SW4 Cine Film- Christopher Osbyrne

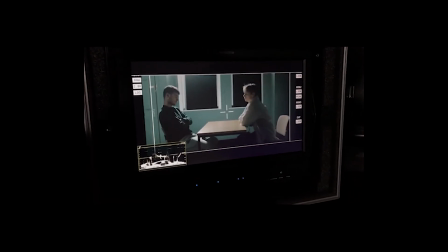(4:05)
It's a simple two-shot with a wide angle of two characters, one an imprisoned IRA member and the other a priest,
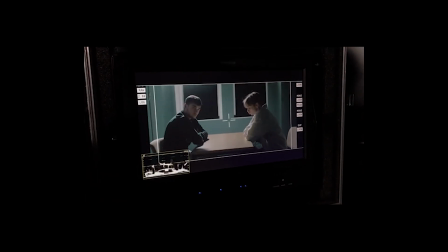(4:12)
and they're both sat at a table talking about the morality of the prisoner starving himself for his cause. In the film, the shot holds for 17 whole minutes with no movement and creates a lot of tension.
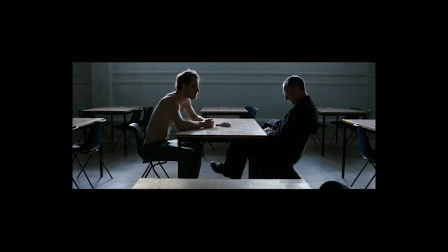(4:23)
It immerses the audience into the room and makes you feel almost like a fly-on-the-wall observer. It's really powerful. Doing some research on this film, I read that the DOP, Sean Bobbitt, had to create special magazines for the film to feed through so the camera could continually roll for 17 minutes in each take.
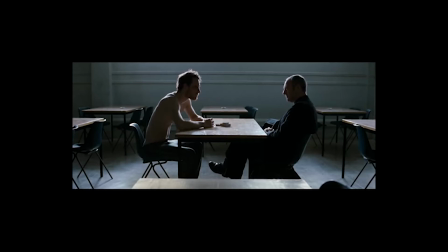(4:40)
This is because most film magazines can only hold roughly about 10 minutes worth of film in most cases.
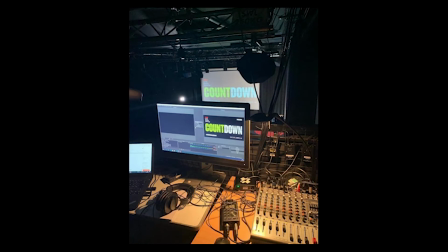(4:47)
Shortly after finishing the main lessons for SW4 and passing my important lighting safety test, I was lucky enough to film a TEDx talk on sustainability for Leeds Beckett. This was a fun project to be a part of, and it was a very simple 3 Canon DSLR setups.
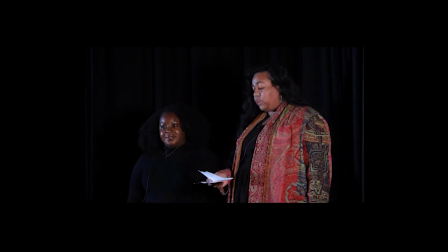(5:03)
One issue I ran into when filming this project was having to transfer footage to our DIT after every speech and then formatting the cameras every single time as well,
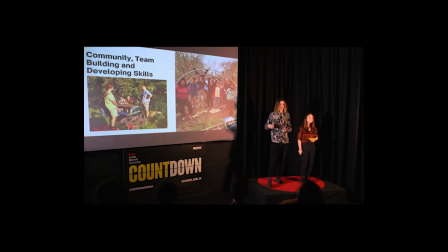(5:12)
due to the very small size cards I was provided. This slowed down the whole process and caused me some stress, but the overall result I think was very successful from what I have seen. I've also been working hard on my personal photography and composition where I can find the time outside of university.
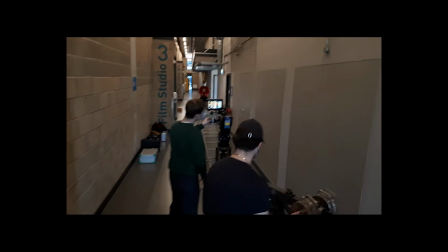(5:29)
Concentrating now on my final graduation film, there were a couple of hurdles I had to go through before I found the role I currently have now.
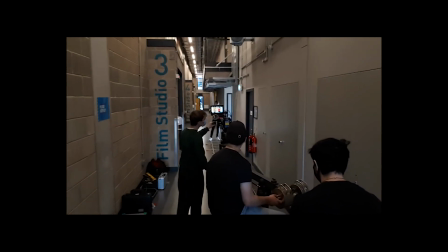(5:37)
I actually began pitching for my own films at first, one drama and one experimental, in hopes of being the main DOP for my own project.
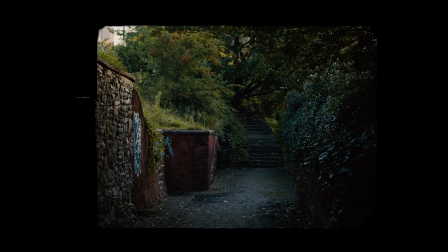(5:45)
These unfortunately didn't make it through the voting process, but luckily I had left options open for working on other films, as I had already read a couple of the other scripts.
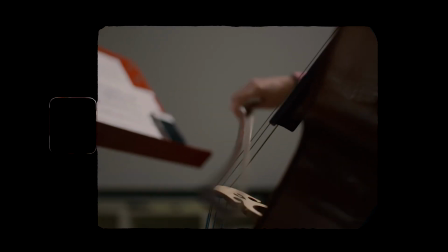(5:53)
I pitched for DOP roles on 4 films, the 2 main ones I wanted to work on being The Sin Eater and Shroom Baby.
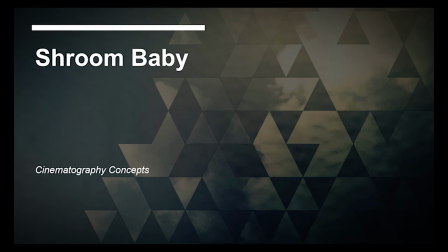(6:00)
I created 2 PowerPoint presentations with lots of reference images and camera specifics, so I could sell my vision for each of the films to my absolute best.
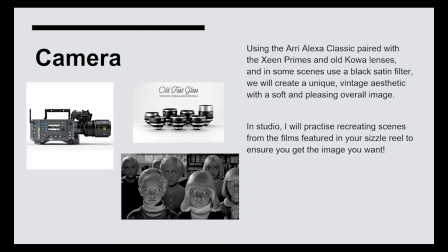(6:09)
Both have a very gothic, chiaroscuro look to them, especially Shroom Baby, which is replicating the black and white photography of films in the 1950s.
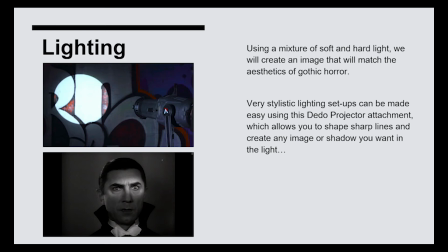(6:18)
I talked about movement, lenses, as well as ideas for highly stylized lighting setups,
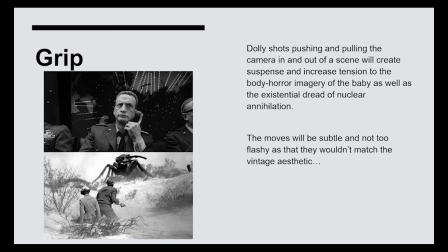(6:23)
such as recreating this iconic shot from Dracula 1931, where just a small line of light illuminates his eyes.
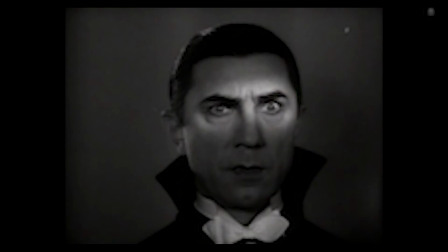(6:30)
Luckily, my vision seemed to match both of theirs. However, during the end of my pitch for The Sin Eater, the director mentioned wanting to make the film using 16mm film cameras.
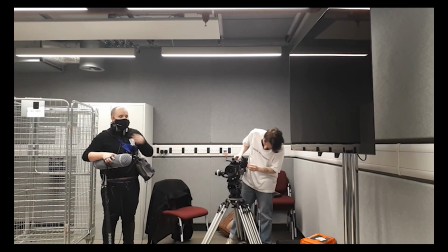(6:40)
Personally, I wouldn't feel comfortable making my graduation film using 16mm film cameras, as I've never shot professionally on film.
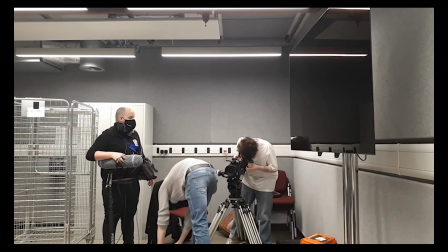(6:47)
I've only ever done some tests on 8mm cameras and film photography,
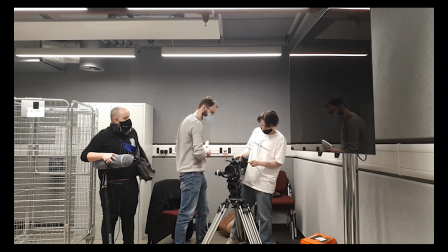(6:51)
so I feel like there'd be too much of a risk there. So in a way, I was glad that I wasn't offered DOP on that film,
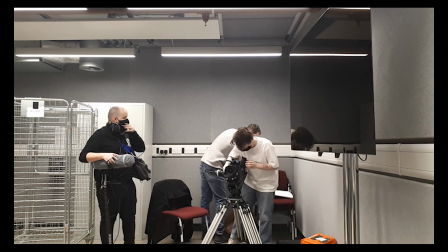(6:57)
and was very pleased to be working as cinematographer for Shroom Baby. Being cinematographer means I have full responsibility for the final look of the film, so extensive pre-production and planning has been a crucial part during this phase of creating the film.
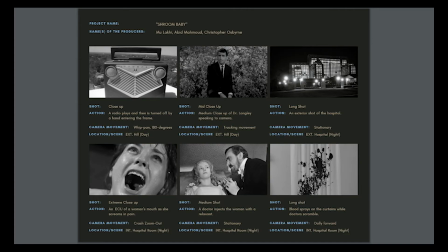(7:11)
Working close with the film's director and first AC, we created a storyboard using images from the internet.
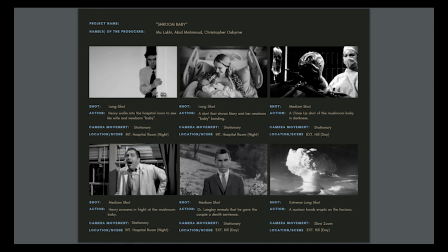(7:17)
I tried to find perfect matches for what shots I had envisioned, but some of the shots on here are slightly off, may need to be sketched or researched further down the line of production.
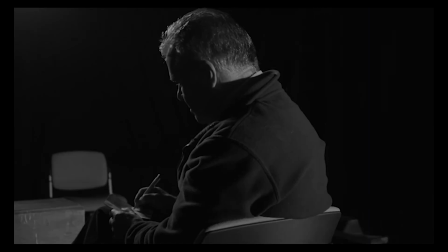(7:25)
I recently filmed the director's assessment for Shroom Baby, which I think was very successful.
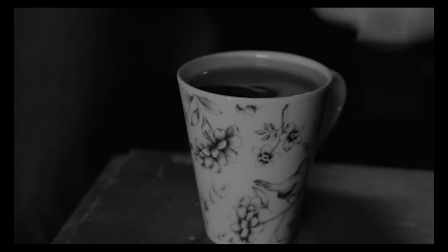(7:30)
The lighting setup was very simple, with 2 Kino flows creating soft top light over each of the actors, and 1 LED cob light to work as a backlight.
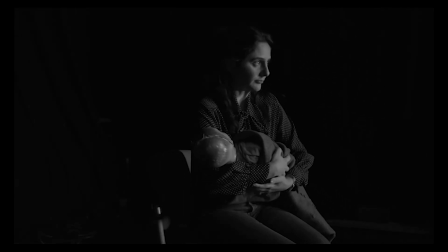(7:38)
My only criticisms are that we could see the light stands in each of the shots, which just required a bit more time getting the right angle for the shots.
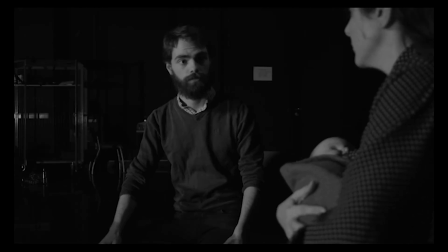(7:45)
However, this is a director's assessment, and the focus is more on the directing of the actors rather than the actual look of the film.
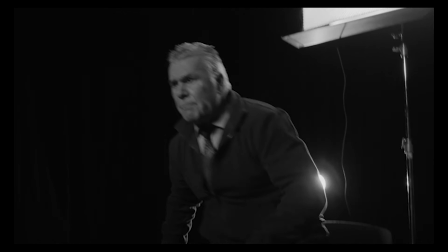(7:51)
I can't wait to film Shroom Baby in March and see where my refined cinematography skills take me in my professional filmmaking career.
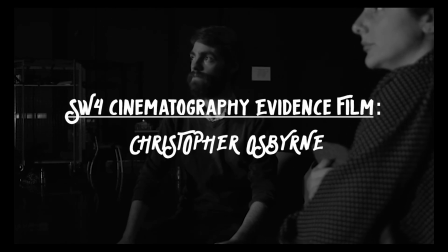(7:58)
Thanks for watching.